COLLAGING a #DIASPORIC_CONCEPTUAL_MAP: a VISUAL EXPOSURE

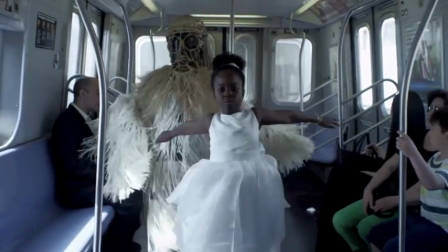Hello Africa, tell me how you doing. Hello, hello, hello Africa, tell me how you doing.
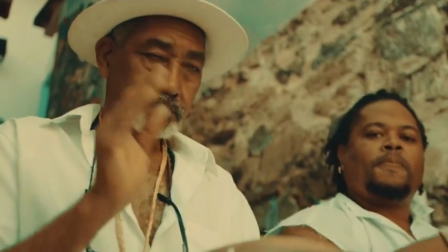Hello, hello, hello, hello, hello, hello, hello, hello, hello, hello, hello.
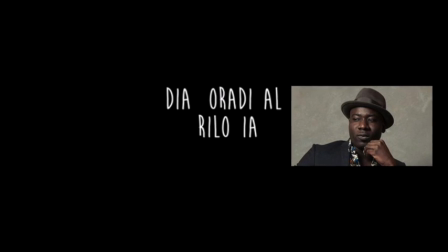Ghanian filmmaker Samuel Bazawule's 2016 afro-futurist short film Diasporadical Trilogia is a
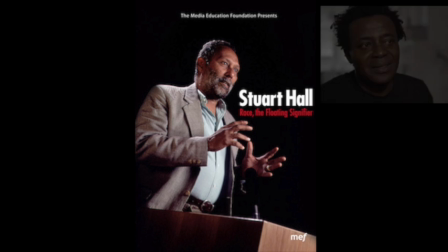contemporary collage of film techniques and critical theory made by artists and scholars of African descent over the past 50 years.
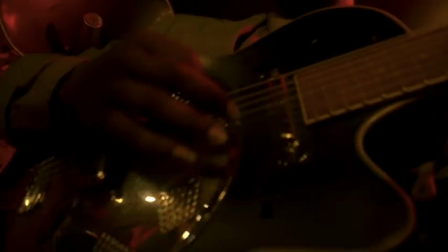By incorporating techniques used by Carrie Weems and John Akomfrah,
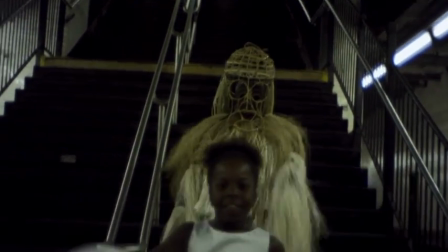Diasporadical Trilogia establishes a shared Black Diasporic Conceptual Map,
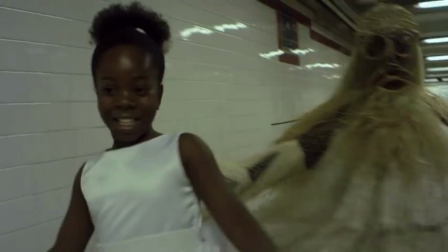defined by a borderless world that supersedes a white, euro-centric, patriarchal geography of reason.
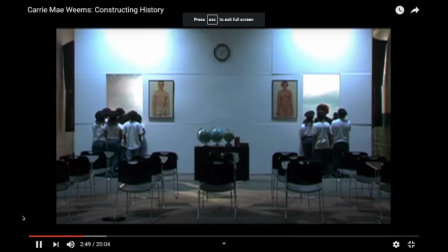Weems's Constructing History and Akomfrah's The Stuart Hall Project each rest theoretically on
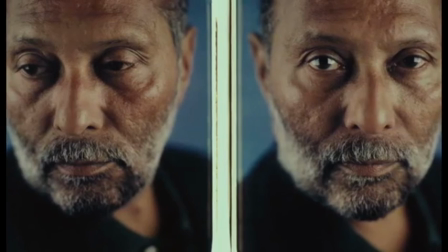cultural studies scholar Stuart Hall's notions of representation being constitutive of meaning.
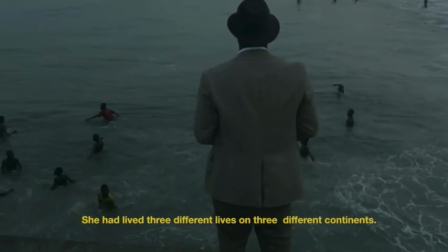Therefore, Diasporadical Trilogia functions as a recent visual exposure of the accumulation of
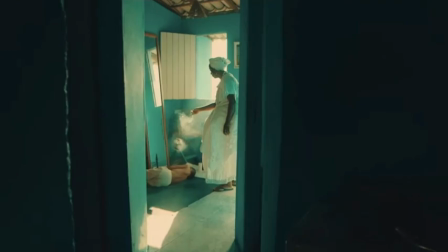intergenerational creative practices across the African diaspora,
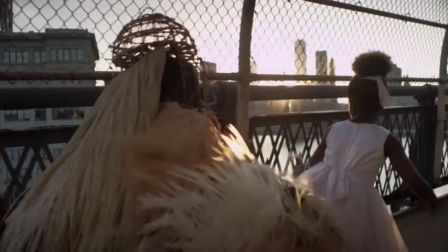thereby facilitating a constructionist approach and inviting viewers to participate in making their own meaning from these
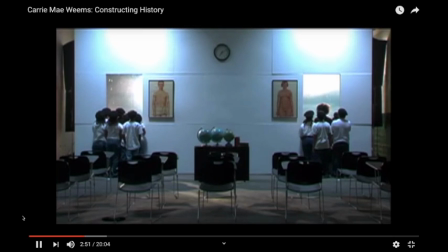representations. Weems's 2008 short film stages a visual history of the United States
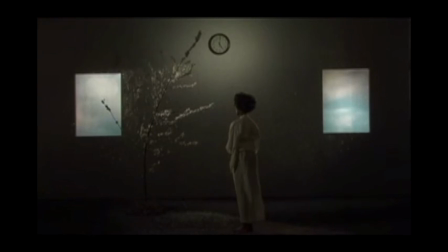that calls viewers to decolonize their canonical understandings of the topic. Weems's specific techniques foreground the U.S. history's African diasporic foundations,
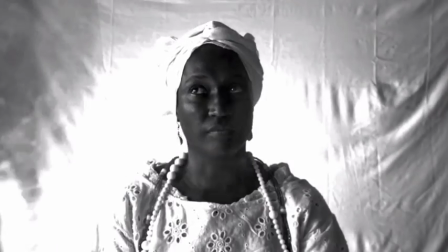paving the way for Diasporadical Trilogia's later constitution of space for a Black aesthetic.
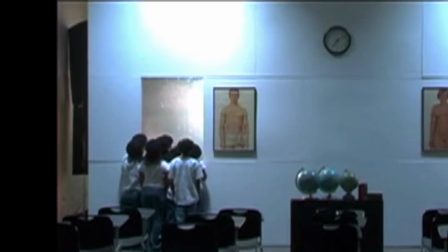Weems utilizes the camera reflexively. By using wide shots that visualize the mise-en-scene studio equipment that is absent in canonical film,
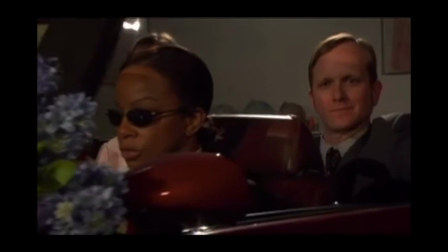the camera's role in the film is elevated to the same importance of the roles of the actors, narrator,
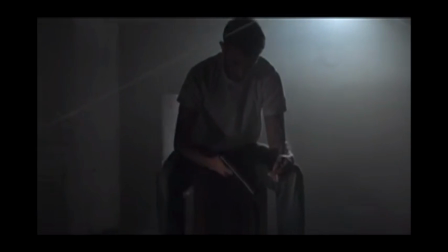props, and set. Weems uses the camera to circle the staged actors, capturing the glare of the set's lights.
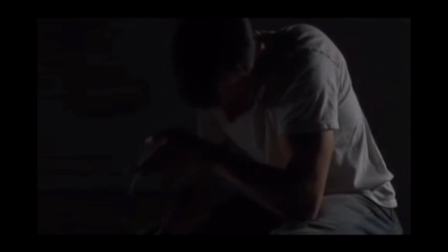The camera's circles mimic the circularity of the narrative plot structure.
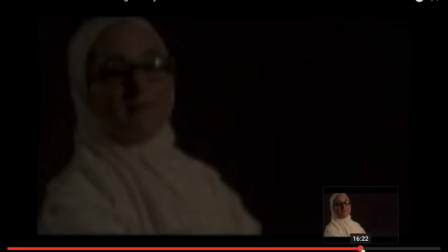The film begins and ends with the same visuals.
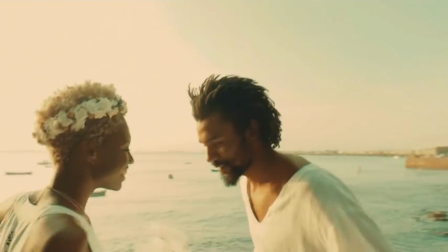Bazawule utilizes the same circular techniques, both with the camera movement and with the plot.
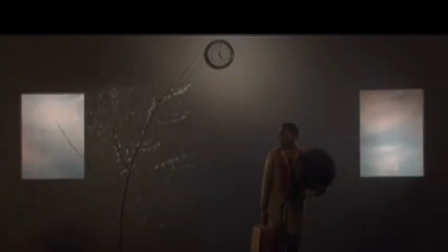Weems's inclusion of a clock on the wall of the set, whose time varies through the film, visually represents time as constructed.
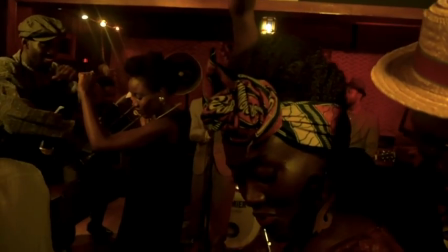Bazawule further forwards the notion of time as constructed by incorporating additional techniques,
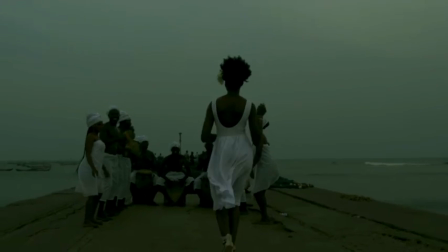such as slowed shots and reversal of frames, thereby establishing a flexible, fluid temporality.
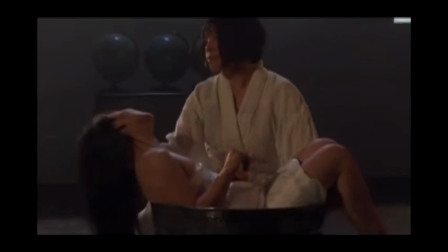Weems's use of an unsteady camera, a technique Bazawule also uses,
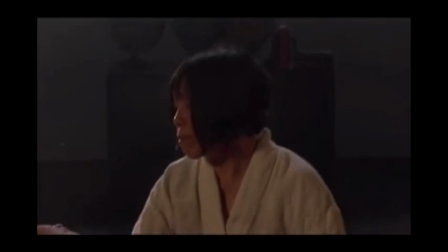alerts viewers that the camera is present in capturing the visual.
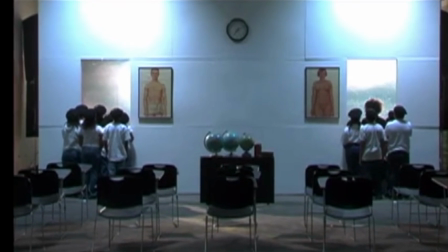It is itself a frame, the means by which the filmmaker packages and delivers visuals to the viewer.
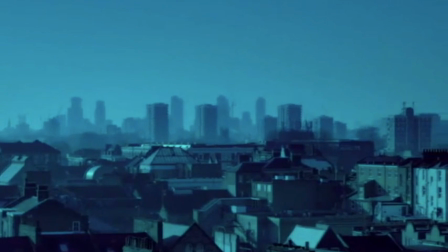Akomfrah's 2013 documentary film, comprised of original footage and borrowed BBC footage,
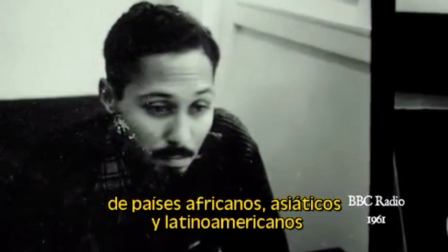introduces additional techniques used by Bazawule.
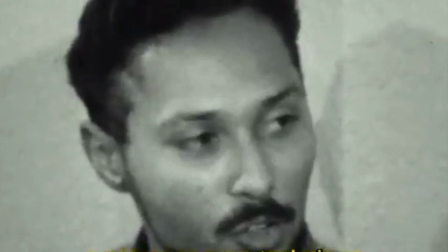Akomfrah constructs a visual biography of Hall's theory by merging the past with the present and visually juxtaposing archival footage
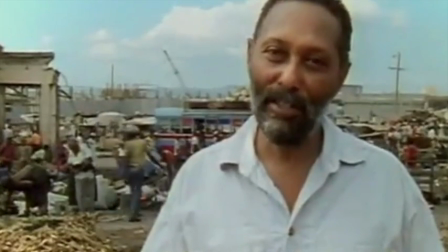of mid-century England with footage of Hall on camera in Jamaica and the UK, showing that the political is always grounded in the personal.
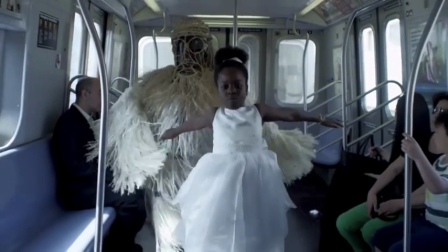Likewise, Bazawule merges three temporalities in his biography of one woman's journey across time and diasporic space.
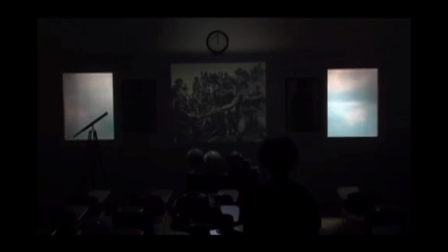Whereas Weems's soundtrack is omniscient in relationship to constructing history's material, Akomfrah uses a constant soundtrack of jazz music by Miles Davis to pull the film's narrative forward in an organized yet improvised fashion.
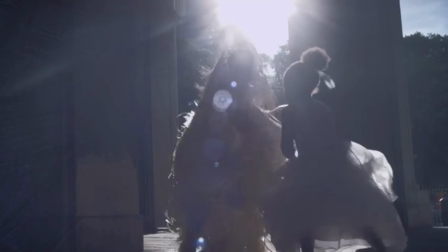Diasporadical Trilogia's music, like the music in the Stuart Hall Project,
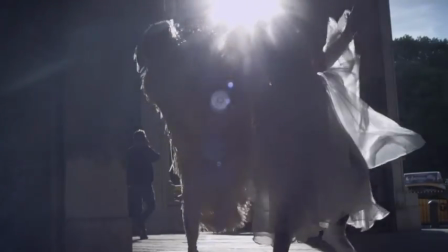orients the viewers through the narrative, this time by providing a soundtrack of joy and celebration.